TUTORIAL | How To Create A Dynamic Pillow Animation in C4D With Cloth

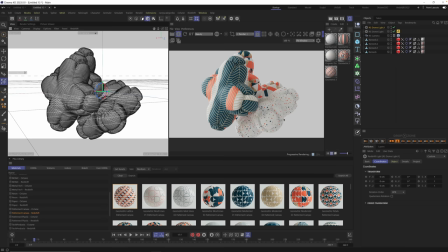33:00 And it's also adding all of this light to the scene. First of all, we don't want it to add light. So we can go into details under that new dome light and turn down diffuse.
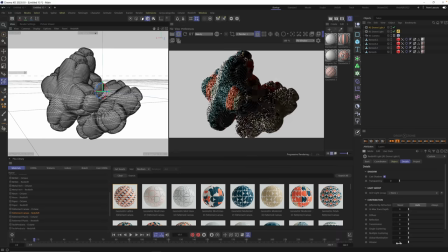33:10 In fact, you could turn all this stuff down. And this is a nice way to have a background that is only affecting the background and not your scene. And if you want a little fill light, actually, you could just turn up your diffuse here,
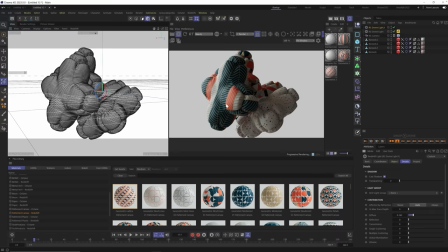33:22 and this will just fill in some of the gaps and basically give you like a big fill light that will kind of get rid of some of the dark shadows. You can also change the color so that it's not a pure white. So go in your object, go to color.
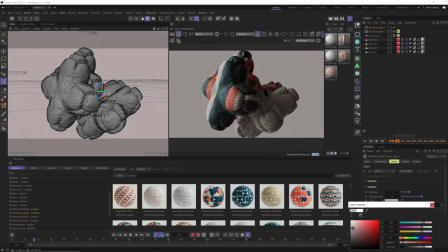33:37 In this case, let's pick something a little bit darker with a little bit more like a tan.
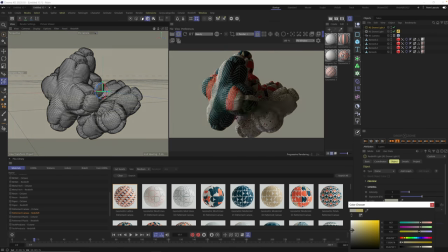33:43 No, not that bright, but something kind of subtle, but with a little bit of color, just a little bit of warmth. There we go. This looks pretty good. Okay. So we're getting some good lighting. I think I need to maybe even turn this lighting up a little bit.
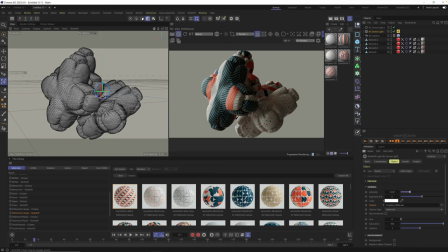34:01 So now let's talk about setting up our animation and making something a little bit more fun to look at. So I'm going to turn off our IPR so we could look at the cloth itself. And if we hit play, you're going to see really all that's happening is
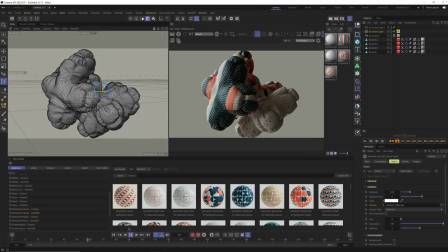34:18 it's turning into pillows, and then they're just kind of hanging out here. Okay. And if you want to just place some pillows on a couch somewhere, that's fine. You would take a photo or do this animation. But we want them to swirl around and bounce off of each other and have this nice,
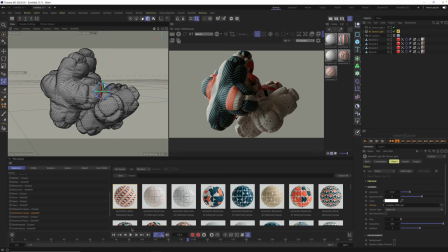34:37 beautiful simulated swirling feeling. So how do we do that? Well, for that, we're going to use a field force. And so over in your object menu, hit Shift-C again and type in field, F-I-E-L-D, force.
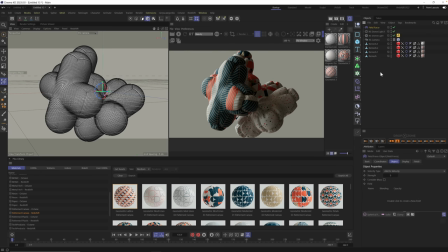34:54 There it is right at the top. I'm going to hit Enter. It's going to add it to my scene. And field force, think of it kind of like the simulation forces menu, but with a little bit more control. And it allows you to kind of combine a lot of these together using fields.
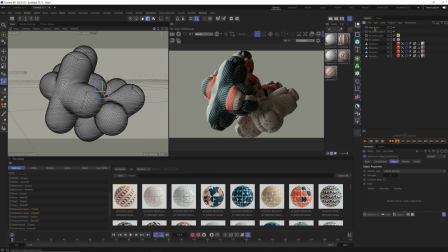35:13 So how do you do it? Well, for this animation in particular, we're going to go to Field Force, under Object, and here are your fields. The first one we're going to add is a spherical field. This one's going to make any object within that spherical field go toward the center of the scene, okay?
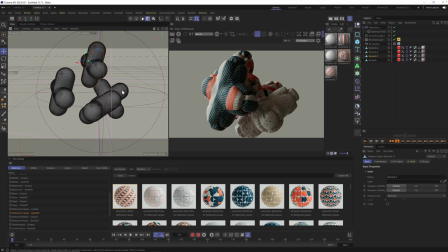35:31 So I'm just going to grab our different pluses here and move them away from the center, okay? And as soon as we hit play, you're going to see they're all going to turn into pillows,
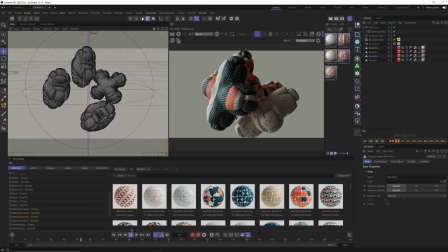35:45 but now they're also going to push toward the middle and start to collide with each other. And okay, so that's more interesting already. So let's go back and go to our field force, and under this object tab, you see velocity type, add to velocity.
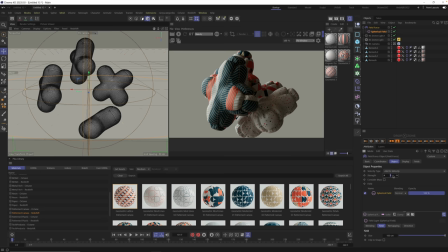36:05 I'm just going to turn up to the strength just to make this a little bit more strong, a little bit more violent, a little bit more like they really want to go toward the middle now.
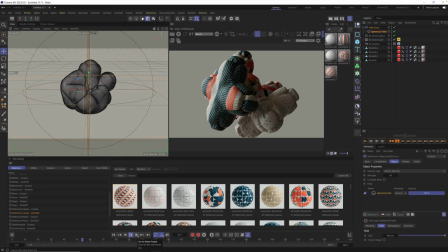36:17 And when they hit, they're going to do all this nice pillowy, cushy, a little too much, actually. Okay, so that is what the spherical field is doing. Okay, so that's one way to add some animation.
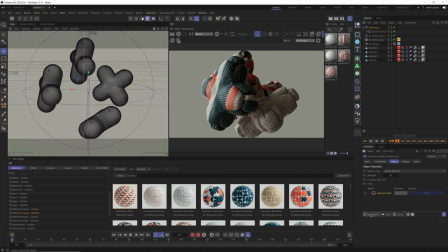36:34 Well, what if you want it to be a little bit more random? Well, okay, let's turn off the spherical field for now and go into random field. And now we just added a random field. And so now let's hit play and see what random field does. Random field essentially is pulling different parts of these pillows in different directions.
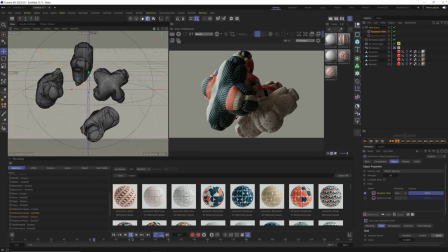36:53 And it's almost like a turbulence. But it's right now it's not really animating as much as it is like pushing and pulling and poking in different parts of the pillows.